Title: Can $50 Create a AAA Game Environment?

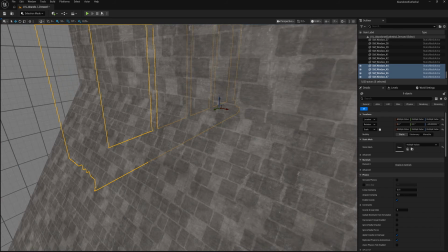I was resizing pieces, spinning them, mirroring them, and swapping materials to break up the repetition.
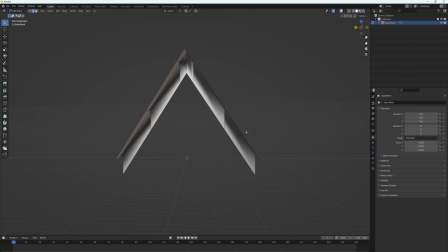And a few times I even took an asset into Blender and modified the geometry directly to get a shape the kit just didn't include.
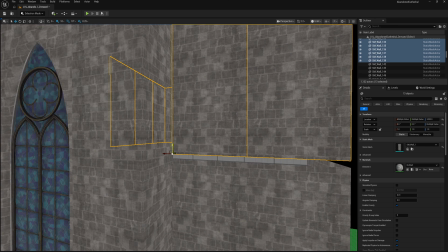And that was honestly the hardest creative part of the whole build. Not the lighting, not the tech, it was just problem solving unique shapes.
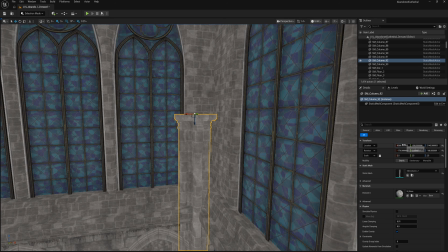Pretty much every interesting silhouette in this scene is some piece pretending to be something it was never sold as.
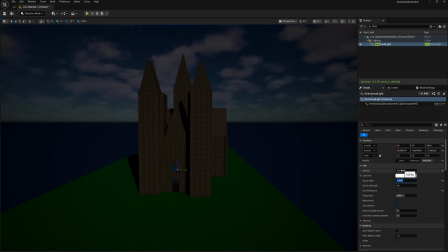And now for the fun part, lighting. This is where a scene turns into something completely different.
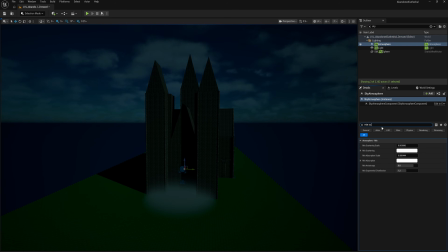So I'm obviously using Lumen for global illumination, and that is Unreal Engine's real-time bounce lighting, and Nanite on the meshes,
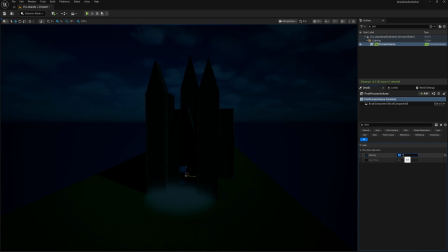which lets me throw in high detail geometry without tanking the performance or having to worry too much about how much I'm using.
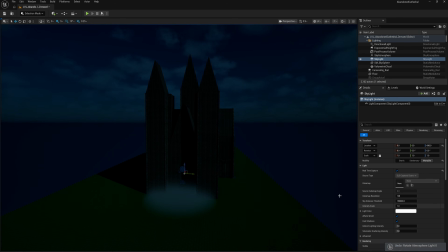And one of the things that nobody tells you when you're starting out is that good lighting is worth more than expensive assets.
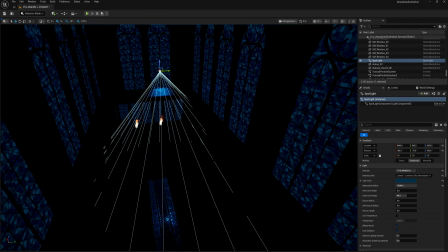You can make cheap geometry look absolutely incredible with the right lighting, and you can make amazing assets look terrible with the wrong lighting.
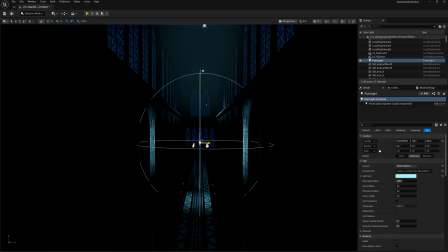You cannot save beautiful assets that are lit badly. If you only take one thing from this video, take that.
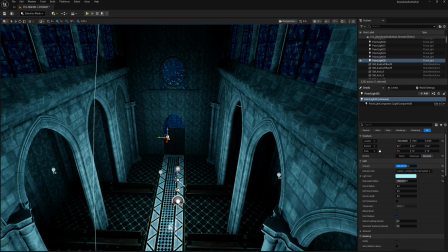And along with the lighting, I also changed some of the post-processing and added in a little bit of fog for some nice atmospheric and cinematic vibes.
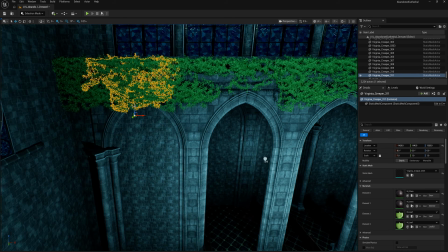And then after the lighting, I added in some more details, mainly layering in the ivy, and that's just because ivy is a cheat code for this kind of scene.
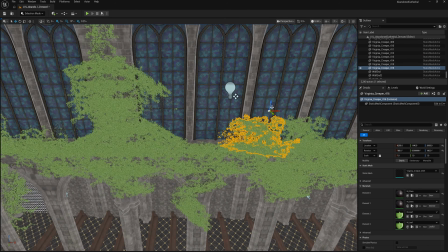Nothing hides a repeated asset or a dodgy seam like a plant growing over it. Good set dressing covers a multitude of sins.
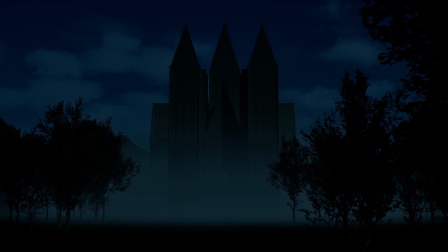So, the moment of truth. Is it AAA? Well, no. And I'm not going to pretend otherwise, because that's not what this channel is about.
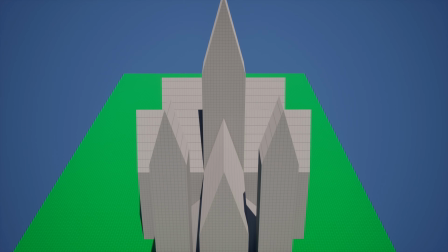Don't get me wrong, for $50 I am genuinely happy with this. If you told me at the start that I'd get something this atmospheric on this budget, I'd have taken it in a heartbeat.
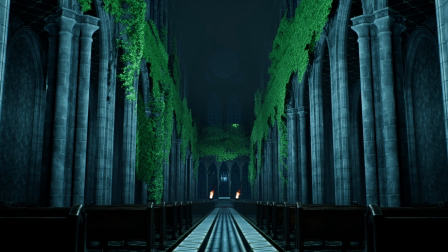But if you stand it next to an actual AAA scene, the cracks start to show fast, and the giveaway is detail, or rather the lack of it.
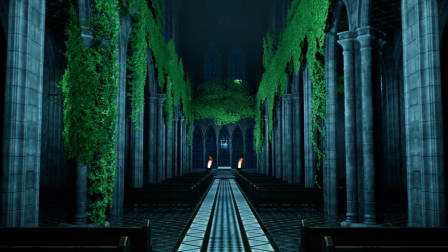A real game environment is dense.
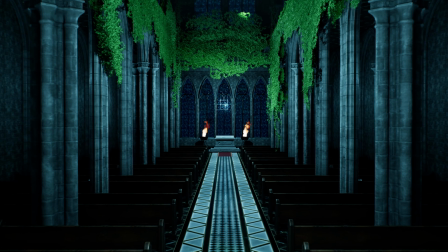It's full of unique one-off props, a specific candlestick, a particular crack in that exact wall, clutter that tells a story.
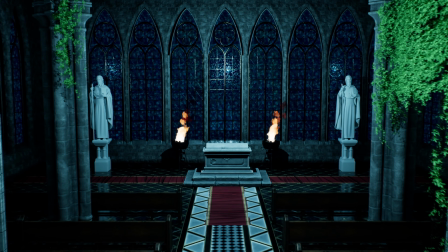Mine feels a bit empty, and that's just because I didn't have the budget for that layer of unique detail, and you can feel it.
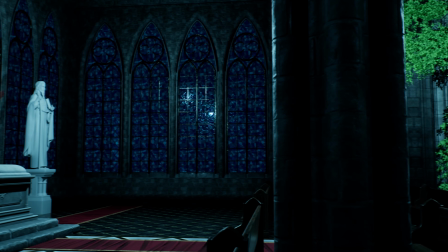The bones are great, it's just the little stuff, the set dressing, the props, all of that gives it away.
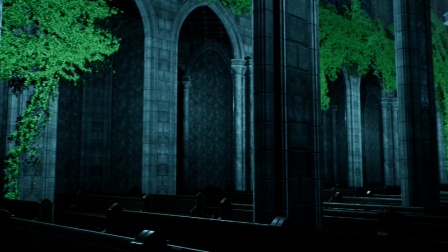So would more money have helped? Massively. Another 50 on props alone, and this jumps up a whole tier.
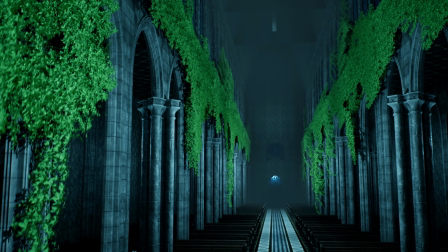But that's not the point of the video.
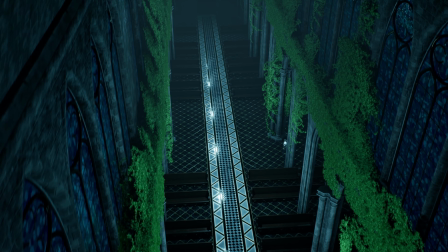I could have also got some other free assets, but again, I was just focusing purely on what the $50 from CGTrader can get me.
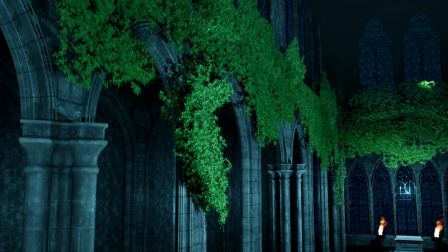But that's the honest answer to the question. $50 gets you a beautiful, convincing, cinematic shell, however it does not quite get you to AAA.
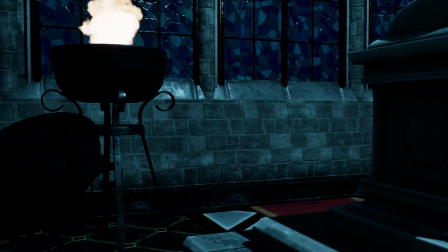And now you know exactly why, and exactly where you'd spend the 50 if you had it.
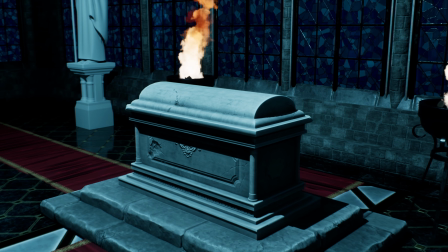Which brings me back to CGTrader, who sponsored this whole experiment.
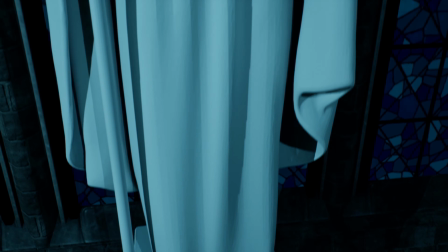So if you want to have a go at this yourself, everything I used is linked in the description down below, so you can grab the exact assets I built this from.
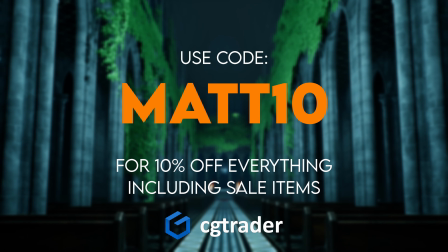Make sure to use code MATT10 for 10% off everything on the CGTrader site,
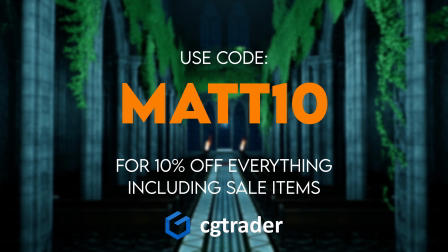and that even works on items that are already on sale, which is genuinely rare. I don't think I've ever seen anyone do that before.
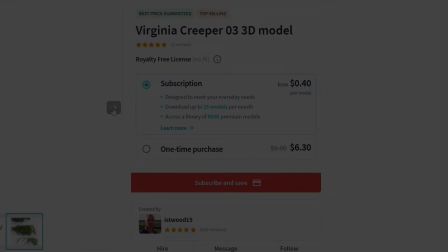And the thing that stretched my budget the most was the subscription.
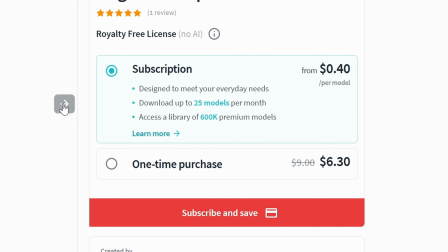It's $9.99 a month, and you get loads of high quality assets with the license cleared for commercial use.
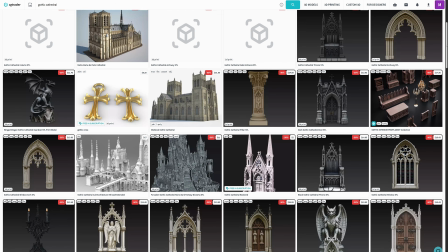So if you're building a real project, that's how you get the most assets for the least money.
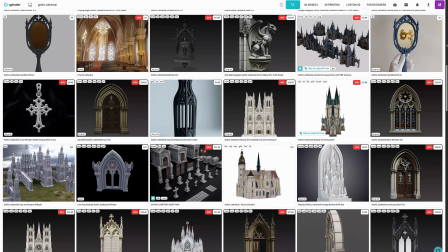Which, as I hope this video just proved, matters more than almost anything.
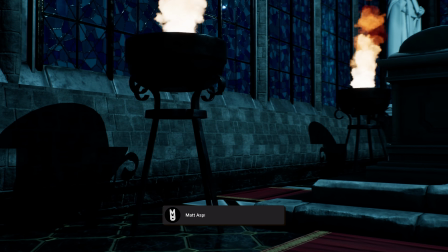So if you've got something out of this, from the grey boxing, the modular tricks, or the lighting, make sure to hit subscribe, because that's what this channel is about.
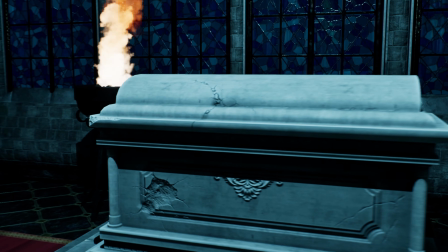Teaching and learning.